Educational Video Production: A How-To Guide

So you've made your plan, you've gathered materials, now it's time to actually record your footage. And one of the most important factors in how your footage looks if you're filming in the real world is the lighting. So I mentioned that you can use a lighting kit or ambient light. Either way, the classic teaching on video lighting is to use what's called 3-point lighting. So there's 3 light sources. One is the main light source called the key light.
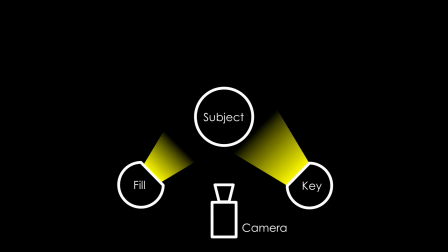278s
You have a secondary source of light that prevents shadows from forming on the opposite side of the person's face. And then the third source of light is a backlight that gives a little extra depth. If you're using ambient light, you kind of recreate this. So here I'm standing by a window, which is on my left side.
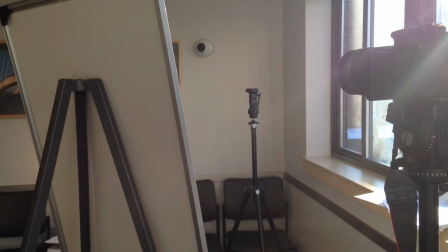296s
On the right, I have this whiteboard, which is reflecting light back at me and preventing there from being shadows here. And I skipped the backlight, but that can be another helpful tool.
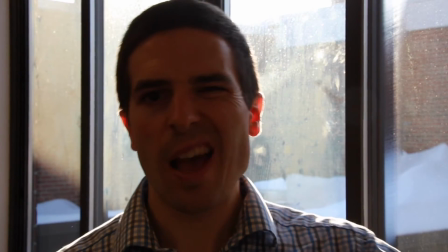306s
Some lighting pitfalls to avoid include having your primary source of light behind the subject of the video,
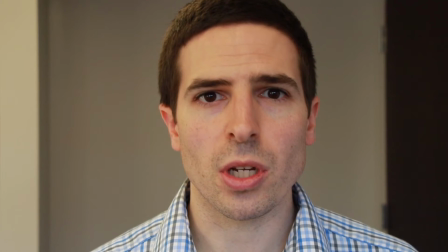312s
or using overhead lights, which can create unflattering and distracting shadows. So you've collected all your footage, now you want to edit it into a final product. If you're just starting out, I recommend using a user-friendly and inexpensive or free platform to do so. On Apple, there's iMovie, or on PC, there's something like Windows Movie Maker.
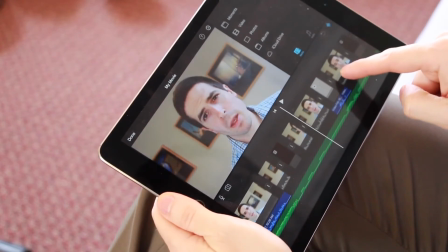337s
There are many other options as well. You can really be creative in this step and try to use all the tools you have,
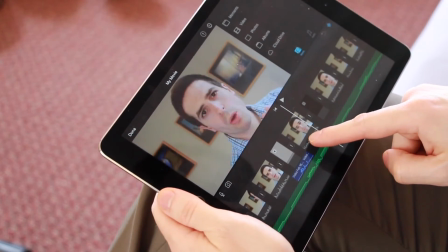343s
different segments of video, images, audio, to tell the story you want to tell. Another advantage to using these other visual tools like B-roll or still images is that they can cover up splices in your video. So if you have suddenly a cut from one segment that you need to splice together to another segment, it can be kind of jarring. But if you cover up that splice with a video or a picture, suddenly it's much more smooth.
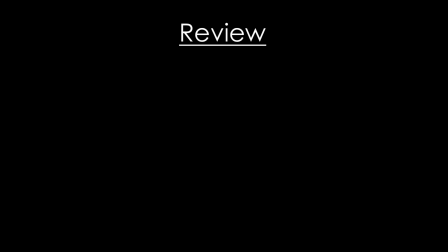372s
So that's really it for this basic how-to guide. To summarize, you want to start with a clear lesson plan and clear objectives. You want to develop a visual language for your video and think about what's going to convey your information as clearly as possible.
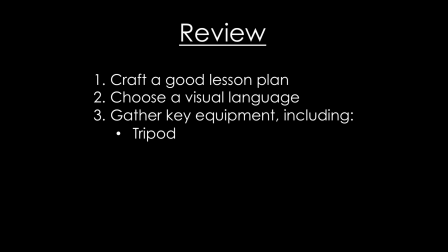387s
You want to select a location and gather your equipment, and in particular, think about a tripod, an external microphone, and a solution for lighting. Then you film your footage, gather your other visual tools, and edit it all together. So that's it. Thank you for watching, and happy video making.